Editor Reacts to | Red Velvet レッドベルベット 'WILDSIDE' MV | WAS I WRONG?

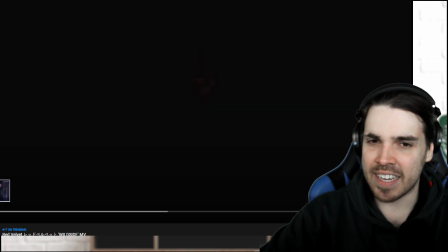i really love this part actually it's it's very clever uh this part everything else is dark and then you have you
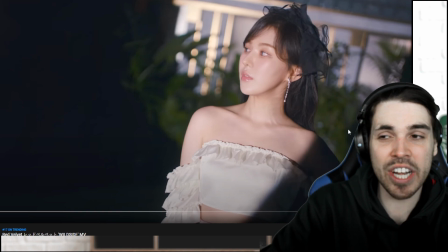know more or less you can see what's in the background due to that spotlight but then you also have a shadow really creative shot i really like this one wait
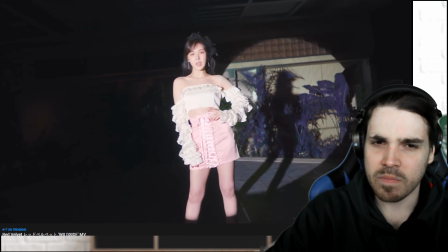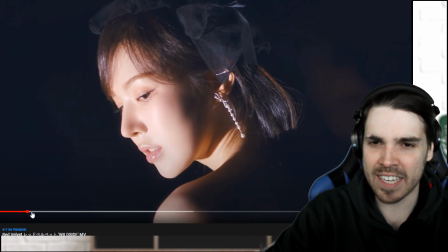what were they on rollerblades what was that one sec that
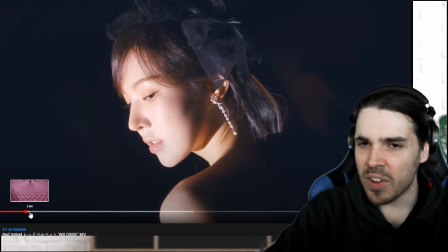is such a weird shot what is happening so the camera is
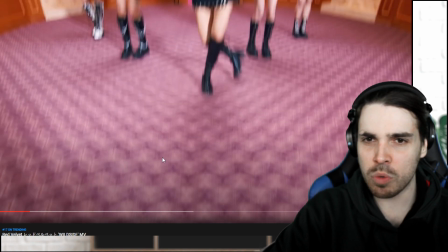zooming or going backwards while it's being zoomed in and then it zooms out digitally as well or
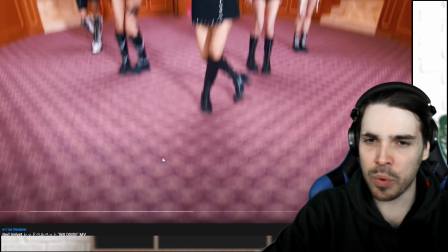it's such a weird shot because the floor looks as if it's moving maybe
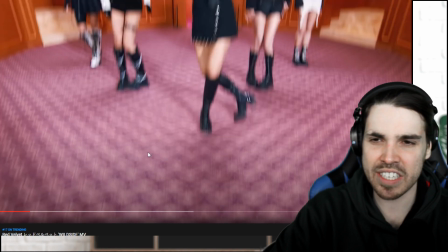the floor texture is just really odd and they shouldn't have used this at all like i don't know it it feels as
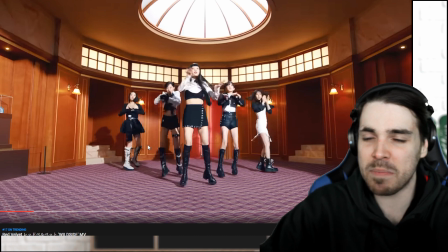if i want to get sick like i don't want to say this is a bad thing it just makes me think like so many things are happening in this small shot
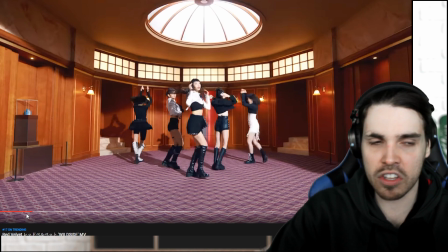like what is happening i thought the floor was moving and that they're rollerblading all over that floor i don't know that was a really weird shot like i don't know whether i like it or not i've just never seen anything like this it is unique i hope it doesn't come again though it's
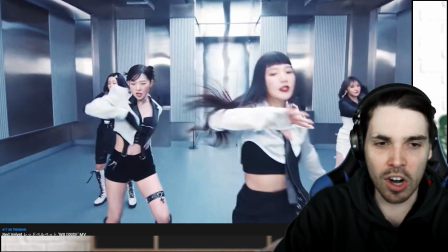really weird again robotic arm here moving around the dancing choreography super nice
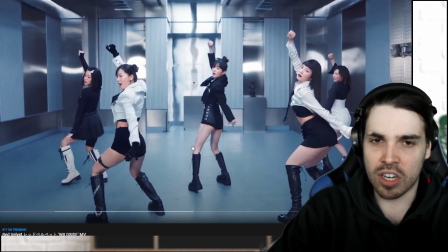here we have a crane shot i like these kind of crane shots you know that we get a bit of a higher shot as well really really cool
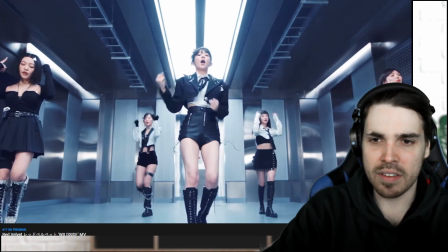different perspective this is again i already said this in the teaser as
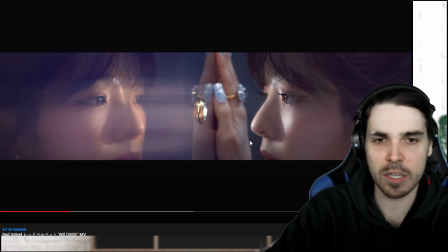well like this is my favorite shot it is just something you can have as a poster because it tells a story it tells something strong you see someone is really focused on looking through this hole okay
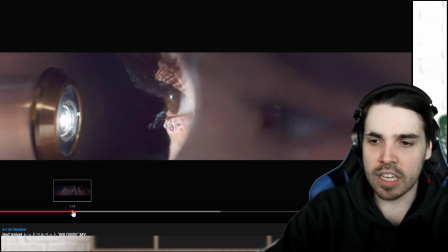so the one thing that i notice in this shot let's go back
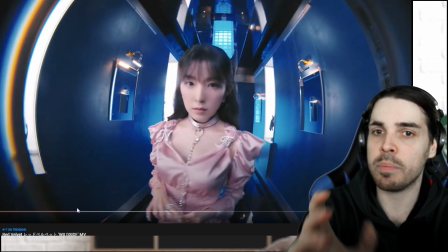this one is correct i like the lens they're using here because it's a fisheye and also the filter that
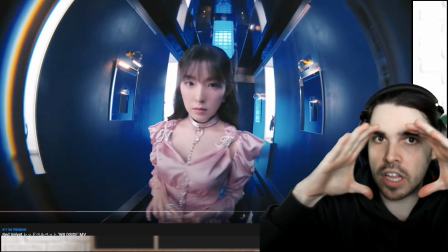i use here you know gives you the feeling as if you're looking through this element you know that glass element in
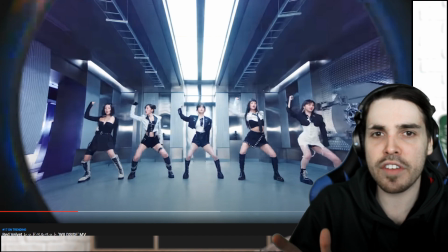the door that that peephole i think it's called but then the next shot is losing that fisheye effect and it seems as if they try to add it in post but it doesn't
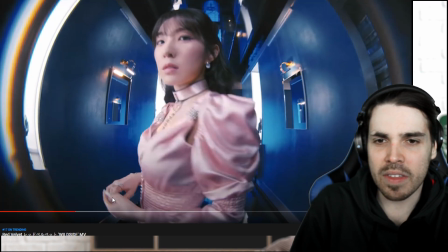do it as nice as the other shot so maybe they should have left the effect here and then remove it
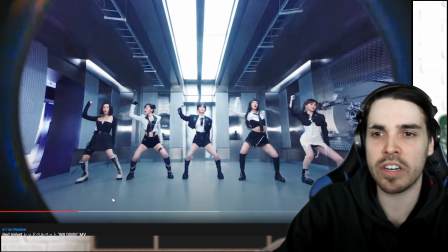here again you know keep the choreography to the choreography because it's also weird that you're looking through the same people and then it's just jumping around from cut
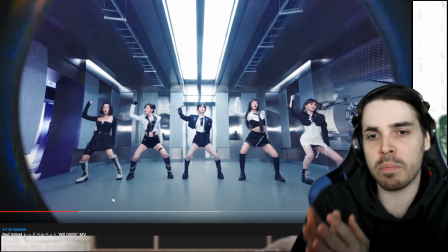to cut maybe they should have had something else in between you know to go from people to people maybe a different door reveals something else
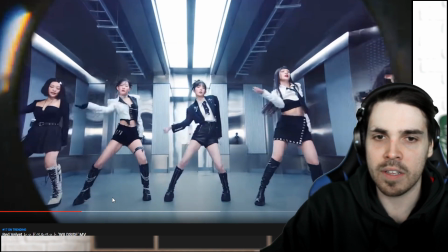behind it like could have been cool as well you see because now they took it
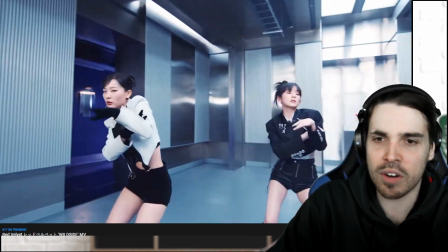away again like they should have taken it away from the start i
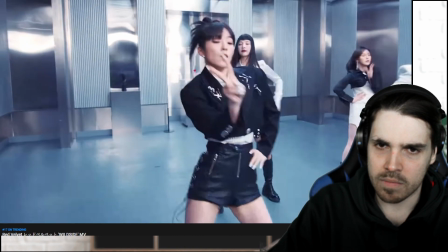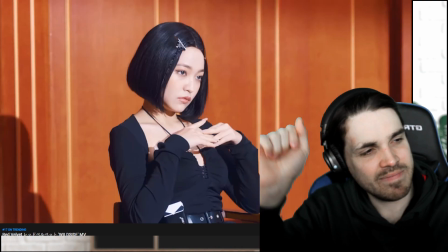really love those trap beats actually really nice you know you just want to i
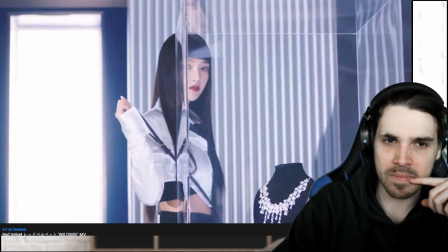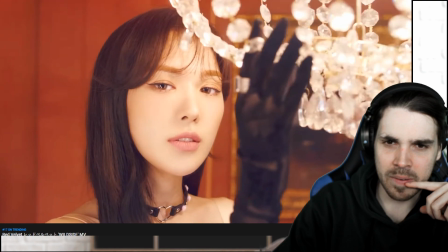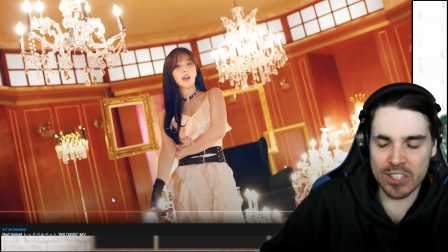don't know what it is but i have a feeling that they're just using so many diamonds so many you know glittery shiny things and everything that i know they're going for an expensive look they want to pretend this is a bit diamonds but sadly it just comes over a little bit artificial because
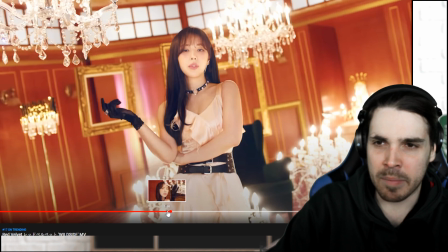you can see that those chandeliers are not diamonds they don't glitter you mean they're not even crystal crystals have this very unique type of glow to
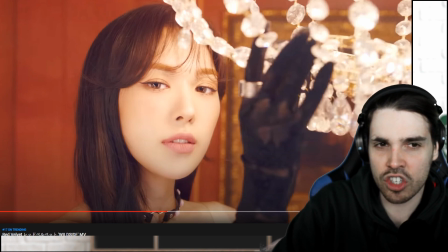it a very unique type of shimmer to it and here you can see they're not shimmering really nicely bit of a shame you know like maybe they should have gone a little bit more with higher quality props for this feel
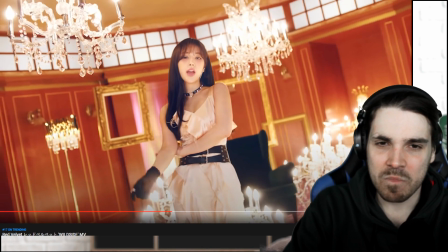but uh yeah speaking
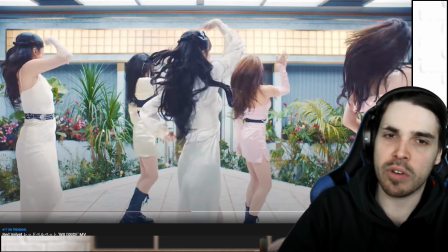about the set itself i really like it again i love natural natural items not natural items you know plants give it a little bit
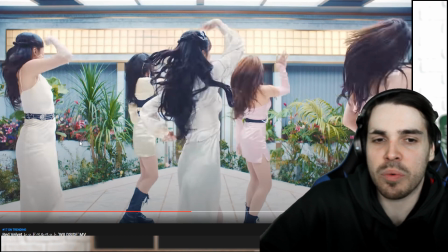more of an oxygen feel to it like you know we're living in the future we're living in a place where you can have a small concrete type of building
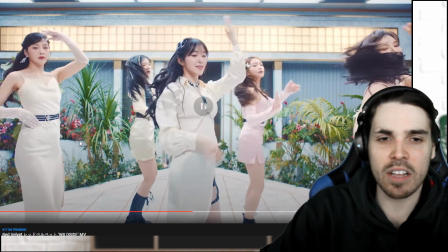still look very alive due to the plants very nice and it also makes everything look alive you know the color green just makes you think of of nature you know it makes you think of of something being alive something being working and not dead it's nice
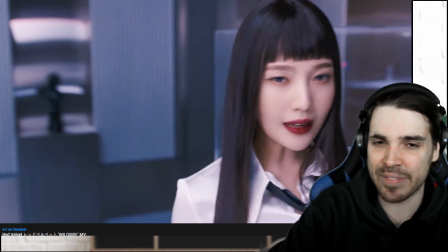nice doggie who doesn't love a nice doggie in a video wait
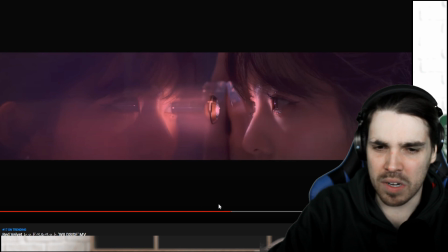what
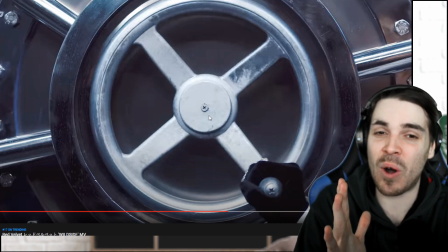what like i love the idea of the prop here like don't get me wrong you know but why did they not just cover up this screw like it seems like this
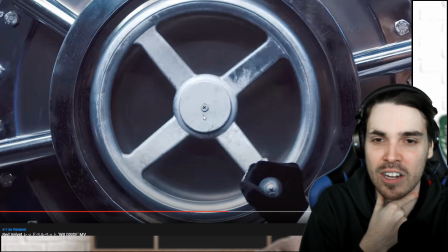safe has the weakest plot hole ever like literally it seems as if you can unscrew this element and then the safe opens
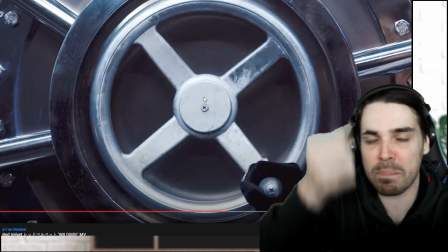like i get that this is supposed to be a safe but why did they not just plaster it up a little bit and you know fix this this just
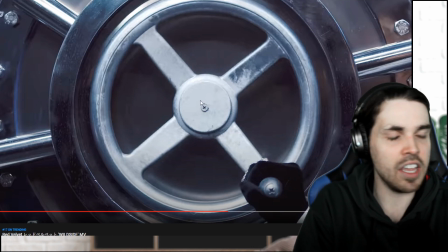looks really stupid because it's just a screw that you have you know you use for hanging up a painting or something it's not something you would see on a safe this you know these are the elements you would see on a safe these very big big those big bolts but this one just
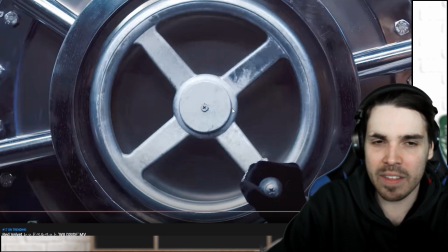seems completely out of place what man this is what i'm trying to say with this mv it just looks as if they have a very cool concept but they were saving money here and there that just that just i don't know this is a bit weird like this i think is the biggest weird element
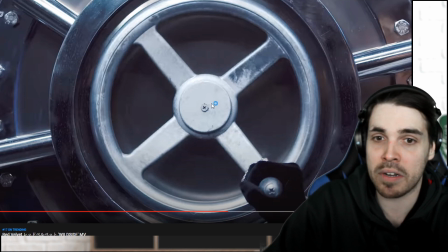of the entire mv like this is uh really sloppy from the production house you know just put some stuff on it you
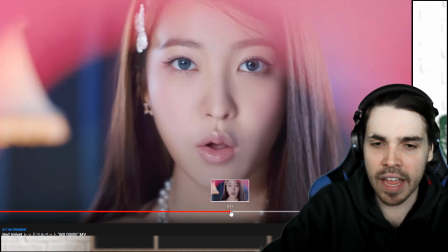know make it wait we can actually see one sec one sec i want to analyze this a little bit better okay so she's opening up the safe i
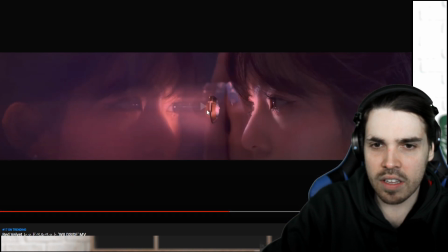want to see if the screw is turning okay so the screw is turning so why is it weird
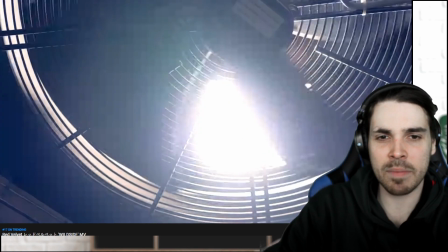really weird they could have maybe had that item that is spinning on that screw to make it spin but why not just plaster
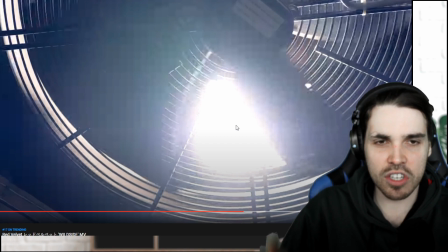it still to make it a little bit cleaner this just looks really you know you need to think about it that safe is supposed to be metal okay that safe
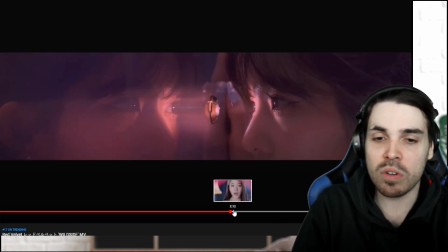is supposed to be pure pure metal no screw is going to penetrate it no screw is going to go through it like this
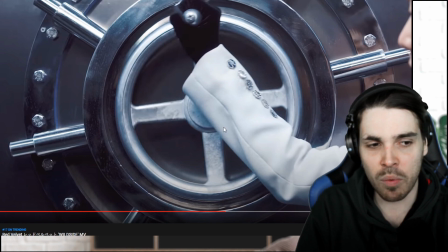you have to imagine that like this for me is really really bad maybe it's because i worked at an agency and we really worked with big production houses that focus
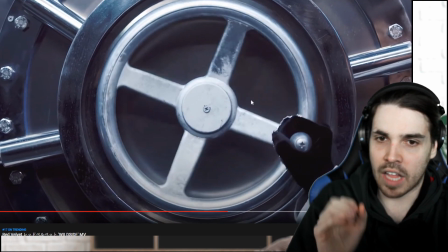on small details this is just very sloppy i would have really just told them fix this this is really crap
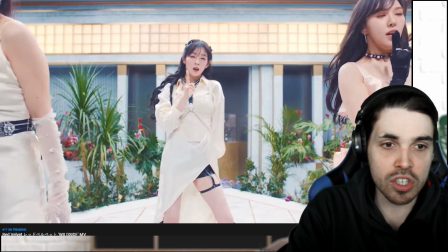this is just terrible and you have to be honest about these things or else you're going to get these small inconsistencies in the videos you know to make them as good as possible
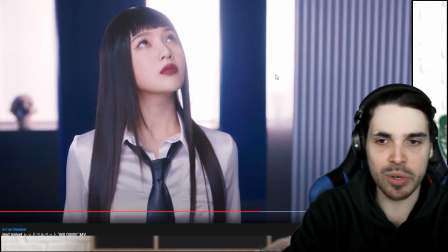but it's there now weird choice like
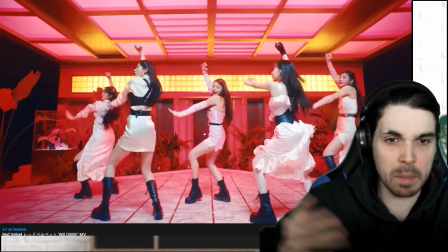this all is great you know like don't get me wrong the choreography the song the music the beat it's all beautiful but why do they not just have it
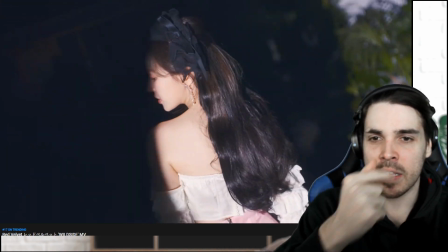also on the set like
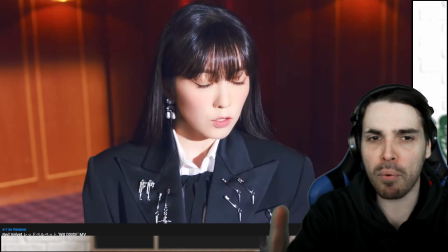look at those transitions really really nice no everything is good here it's just the props are really really sloppy wow
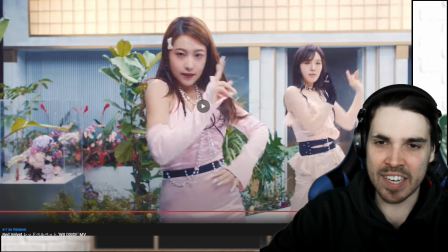that was really cool so this is a really nice effect that you can see here you're basically looking through a piece
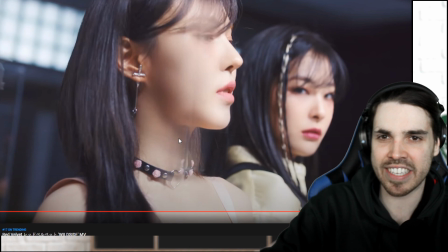of glass and this is more or less the corner of that glass box you know and it causes this this weird glitch effect or whatever you want to call it but it's
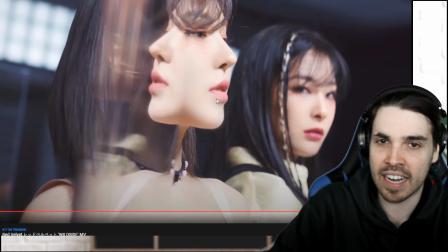not a glitch effect it's actually a practical effect due to the glass you can see the glass here and then it's reflecting her face again this is really nice i love these kind of effects because it's not something you do in post it's something you do on set really creative from whoever was
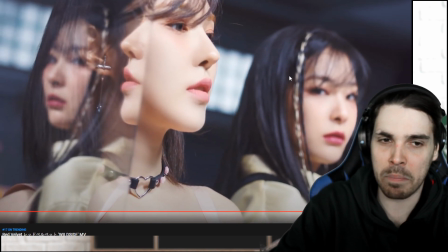filming here really nice and here you can more or less see the box nice one